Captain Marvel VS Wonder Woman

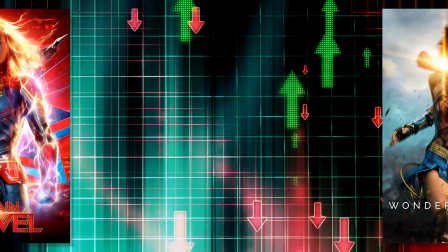Okay, now action is not either of these movies' strong points.
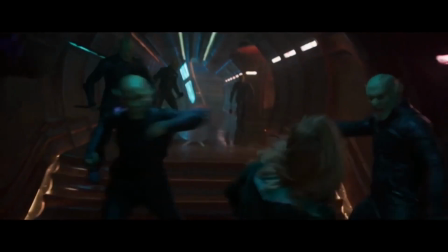In Captain Marvel, the first action scene that happened started out okay, but then things got so dark and the camera zoomed in so close that I couldn't tell who was hitting who.
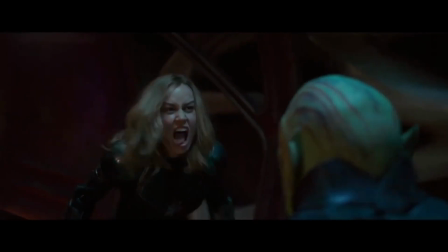And the next action scene where she fights a bunch of Skrulls had the same problem.
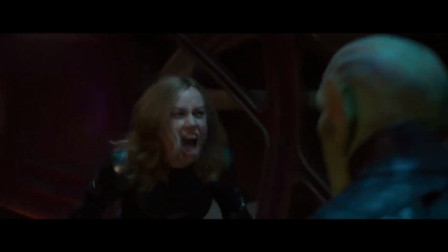She's punching people into walls and the walls are being smashed, but you can hardly see the damage on the walls because, again, everything is so dark and there's even some horrible shaky cam in there.
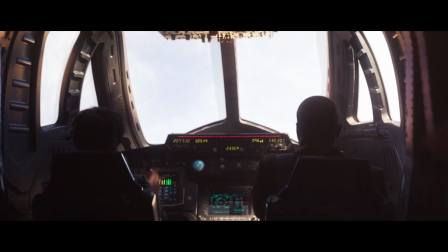And Captain Marvel has a spaceship battle, which honestly felt uncreative and like a lesser version of the same battle in Black Panther.
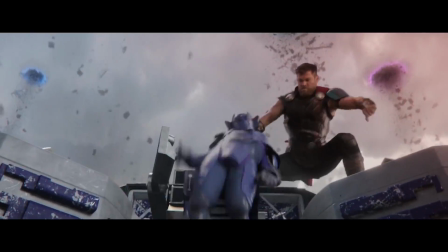And Black Panther Spaceship Battle was a lesser version of the spaceship battle in Thor Ragnarok.
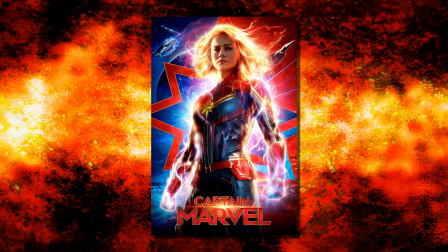But in Captain Marvel, they essentially do the exact same climactic spaceship battle from Black Panther, only Nick Fury was in the ship this time.
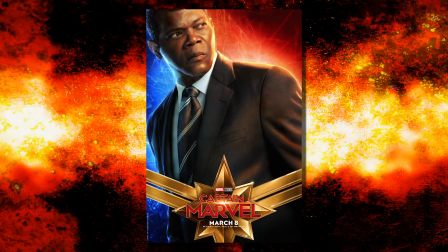And it was just boring, and like I said, felt like a lesser version of the scene in Black Panther. Marvel need to bring something new to these spaceship battles.
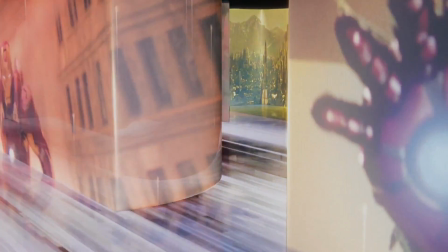It worked very well in Thor Ragnarok, but after that, they have just been getting worse and worse, and have not brought anything new to the table.
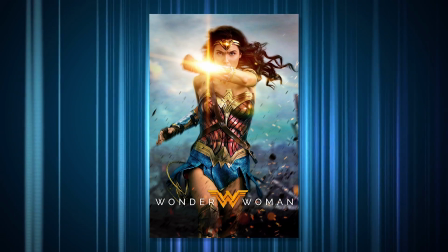And as for the action scenes in Wonder Woman, you guys already know that I am not overly fond of the action in this movie.
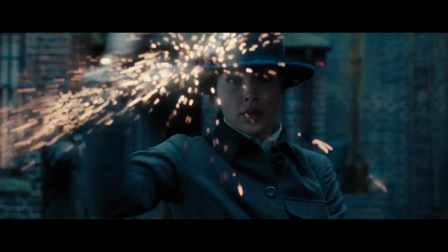It's good, and it serves its purpose, but there was never a moment where the action blew me away or took me by surprise.
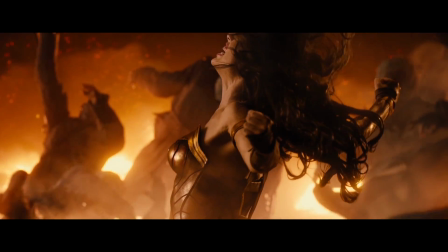There are also so many unnecessary slow motion shots. Some were used to good effect, but others were just pointless.
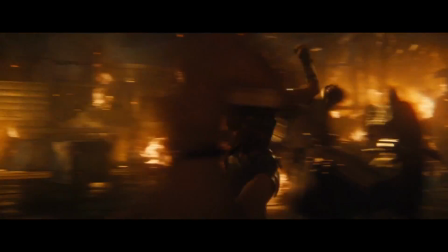The sound effects during the fights weren't as impactful and brutal enough either, and the fight in the climax was unbelievably bad.
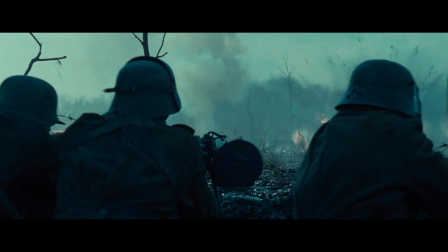That being said, visually the action looks great, especially the fight scene in No Man's Land.
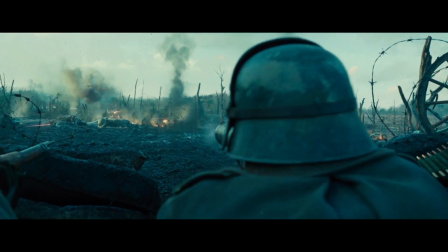It looks like it is drenched in World War 1's time period with a superhero thrown in, and Unsurprisingly,
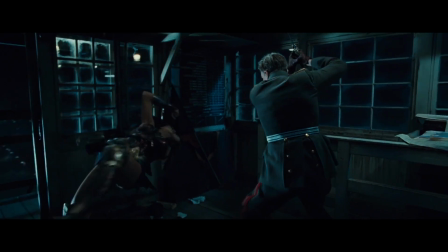it doesn't look out of place, and unlike Captain Marvel, everything is well-lit and you can always see what is going on.
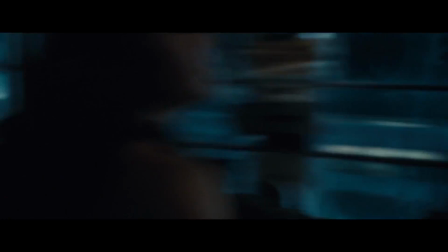But yeah, with regards to the creativity of the action scenes, I think it could have done with a lot more.
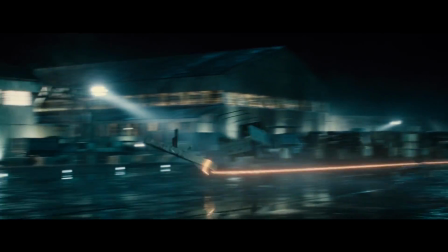But that being said, it was definitely good, and it was undoubtedly much better than the very bizarrely shot action in Captain Marvel.
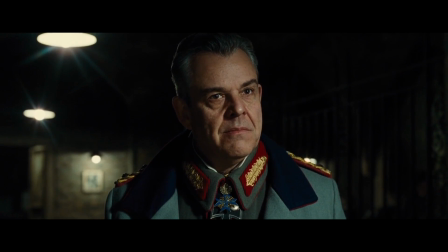Now in Wonder Woman you get two villains, Ludendorff and Dr. Poison, and these two are really not that great as villains.
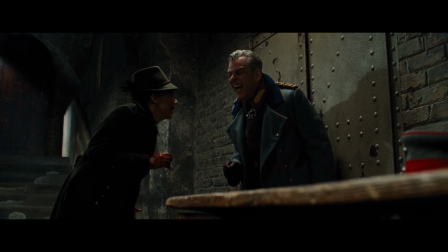They're forgettable, don't have a lot of depth to them and are all-round very disposable.
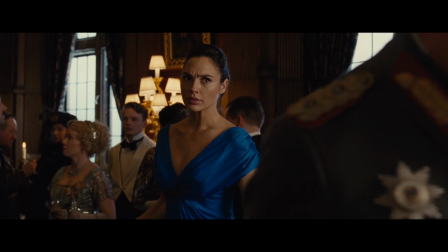Now something I've always said is that if you have lackluster villains then at least make them do something and these guys actually gas a whole village.
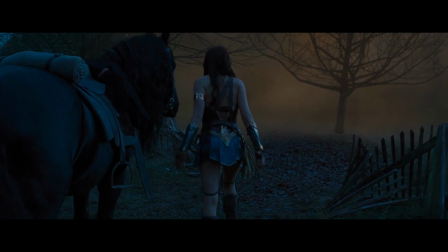I honestly didn't think a couple of low level villains like this would do something like that and this actually played a part in developing Wonder Woman's character and
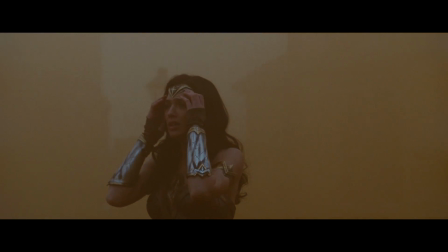it made you more engaged in the overall story and this was actually a very good and smart move as the villains actions benefited the characters
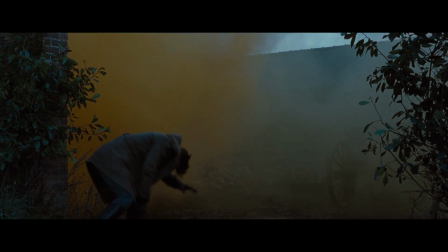and the storytelling. So So although these villains are pretty naff, I gotta give credit where credit is due.
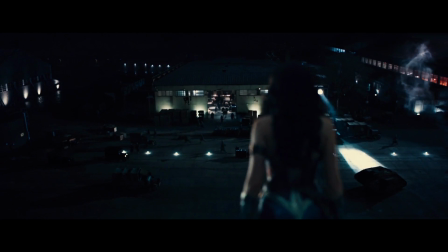Now the main villain of this movie that Wonder Woman is searching to kill is Ares. Now Wonder Woman is under the impression that Ares has some sort of control over humanity and that's why it has gone to shit.
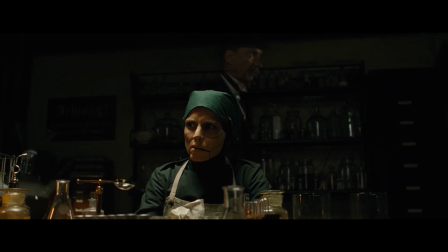But Ares tells her that he just whispered an idea into people's ears every now and then and the humans willingly implemented his evil ideas.
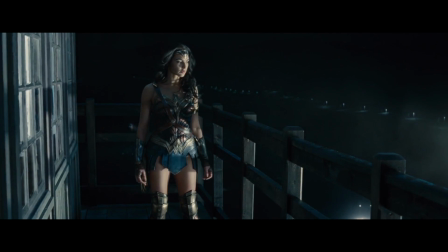And this makes her realise that humanity is not as innocent as she thought.
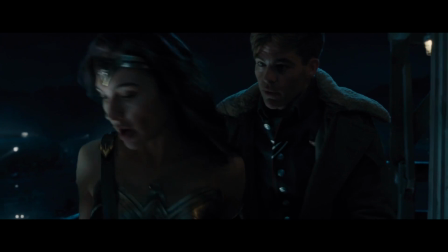And this is a revelation that devastates her as it goes against everything she believed in. and unlike Captain Marvel, Wonder Woman didn't need to say this out loud.
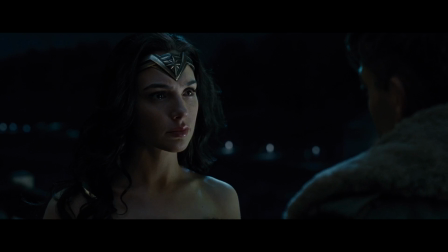She showed it with a very human and emotional reaction.
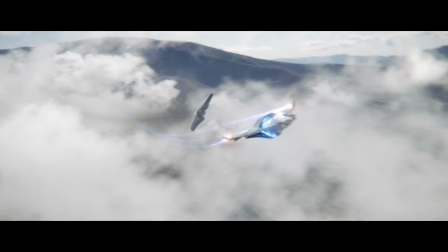Captain Marvel, on the other hand, wasn't allowed to demonstrate this with an emotional reaction as, again, that would have gone against this movie's interpretation of a strong female character.
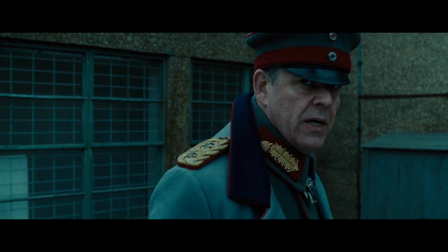So, going back to the villains for Wonder Woman, they are by no means iconic and memorable, and they so easily could have been terrible,
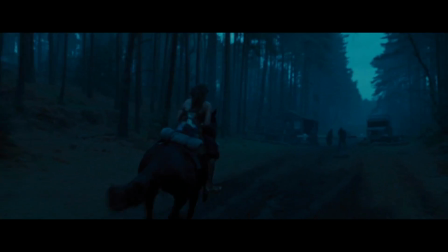but the actions they commit and the effects it ends up having on Wonder Woman is well-written and superbly executed.
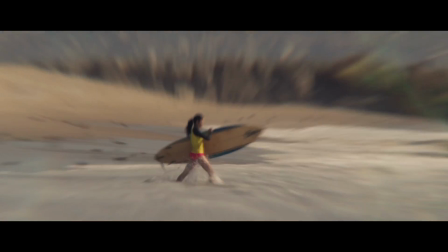As for the villains in Captain Marvel, for a large chunk of the movie, we have the Skrulls.
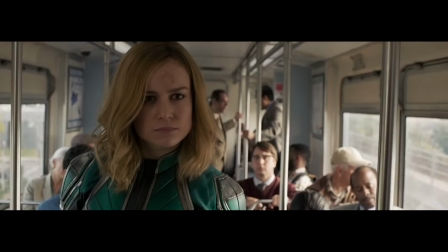Now, the Skrulls start off somewhat intimidating, but as soon as they spend a couple hours on Earth, they start to loosen up.
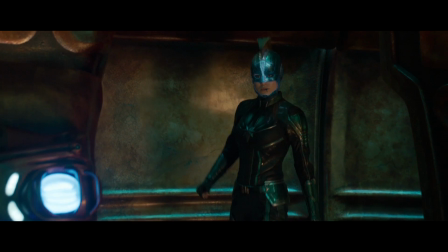A lot. And the whole intimidation factor they initially had was completely gone.
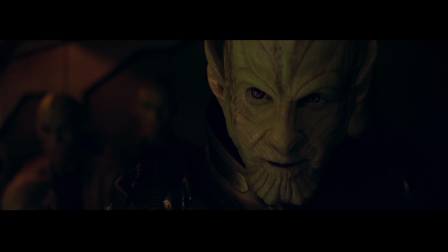They are just so relaxed and calm throughout the whole movie, and that was very off to me.
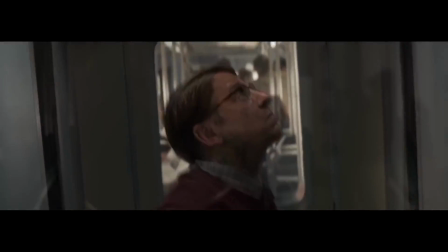I mean, if they're supposed to be more laid-back kind of characters, then they should have been introduced that way, but they weren't.
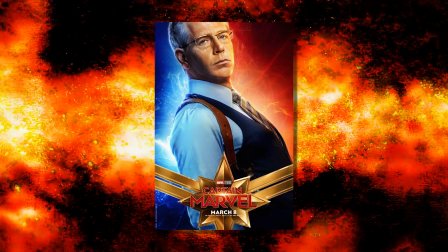The main Skrull started off like he was going to blow stuff up and wreak havoc, But then he starts drinking a milkshake and makes a joke about sugar.
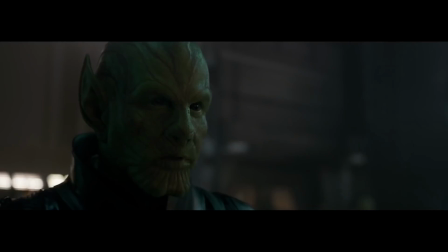It's very wacky and nonsensical, and the makeup and prosthetics, I just wasn't drawn into their design.